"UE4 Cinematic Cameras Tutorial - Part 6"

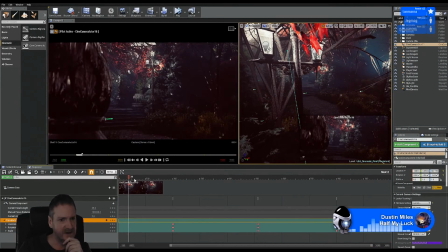So our camera starts at the base of the lamppost. We move up, it holds for 2 seconds at the base. We move up.
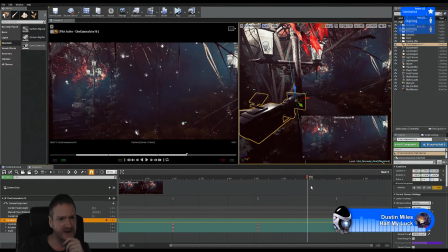As we move up, we sort of pan our camera around.
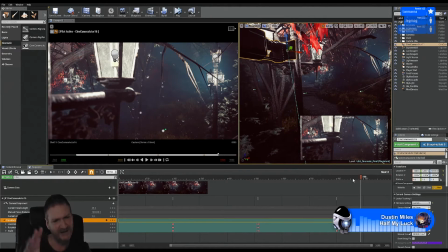I just wanted another shot that was a bit more different from just along the path. I wanted something to break that up, to make it a bit more interesting. I'm just going to play this back on a loop here, and we'll view it in our cinematic viewport.
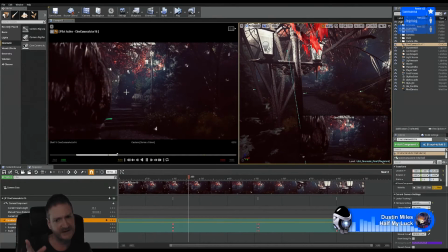So we hold for 2 seconds, the camera moves for about 6 seconds, and then we hold for 2 seconds.
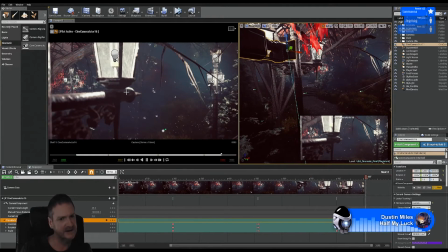Again, I want to keep the camera angled this way to pick up on the God rays. So we hold,
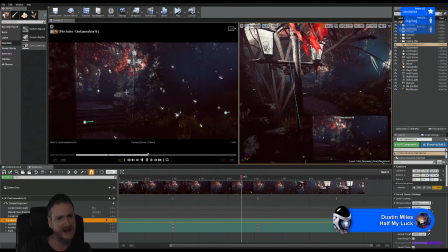the camera starts to move up along the lamp post and starts to move out, swings out,
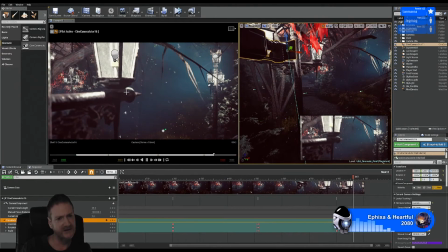and then we hold on the top of the lamp post.
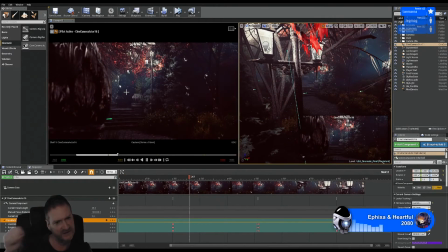It may be better if I move the camera up a little bit more towards the end of that animation, I think.
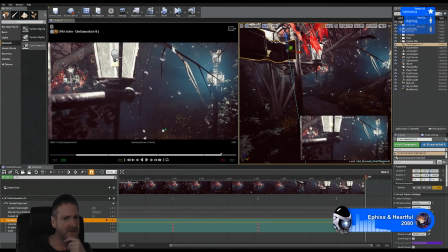something about this shot I don't really like. Here, I think it might be more interesting if we see more of the lampshade itself. So let's zoom in again.
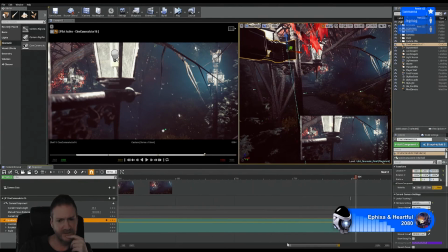Move back. And maybe move our camera up a little bit more here.
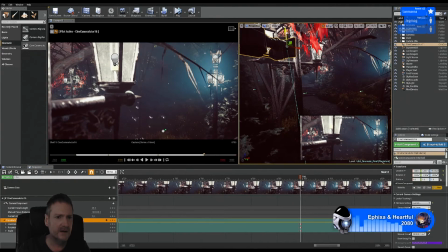Rotation, location.
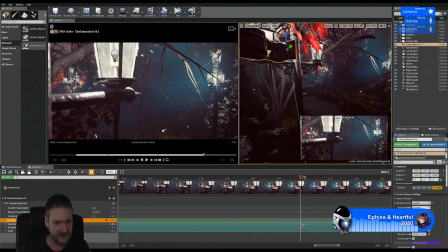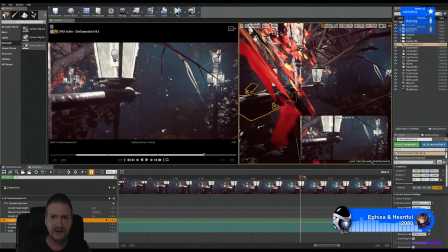Move you up.
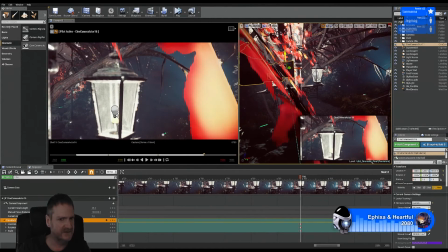I don't want any of these red leaves in shot though, that's the problem. They're becoming a real annoyance.
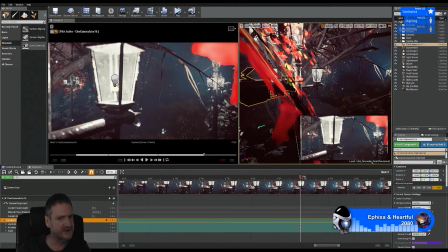They're too close to the camera, they're not going to render out and look nice, so I don't want them in shot. I think that's the reason I might have kept the camera down here.
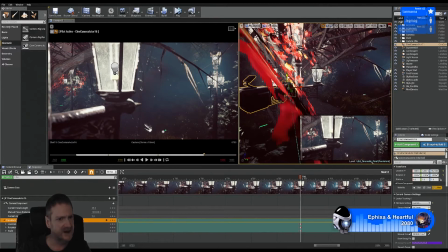Although I think it does look better up here.
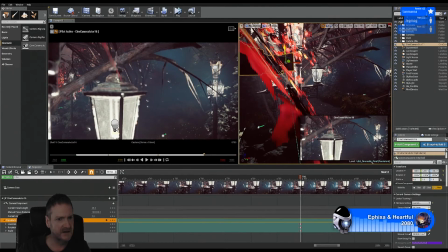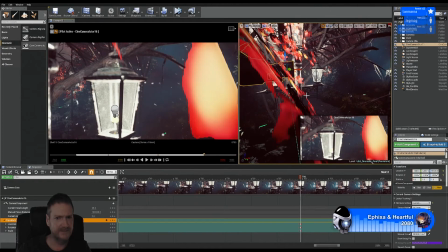I guess we can move the camera in a bit so we can get away from those leaves as much as possible.
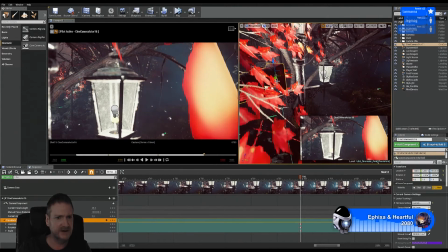Let's try that. So I can either go back or I could go in. Let's try in.
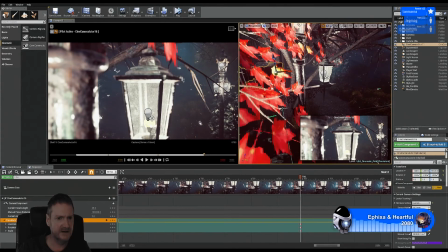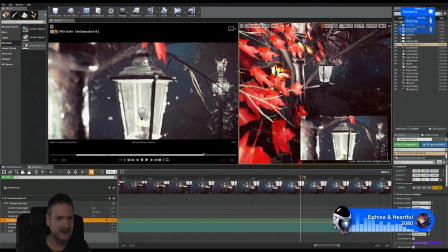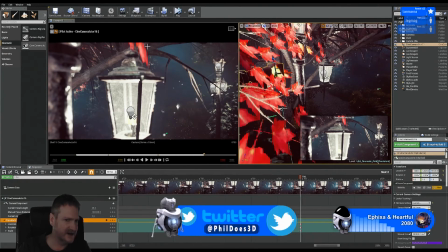That's not too bad. I just want to avoid them getting too close to the camera, but the red leaves there might not be too bad. I don't like that though. Something about that I don't like. Let's try moving it down again.
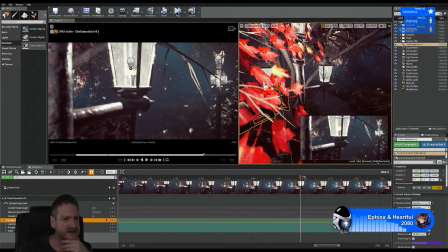Because I like the look of this, of seeing this ironwork here. More than I like the look of the top of the light fitting.
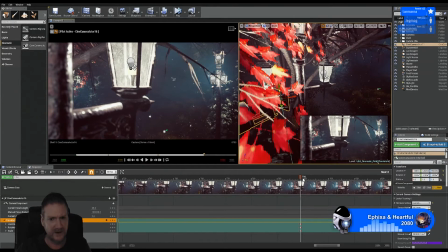Oh, I don't know.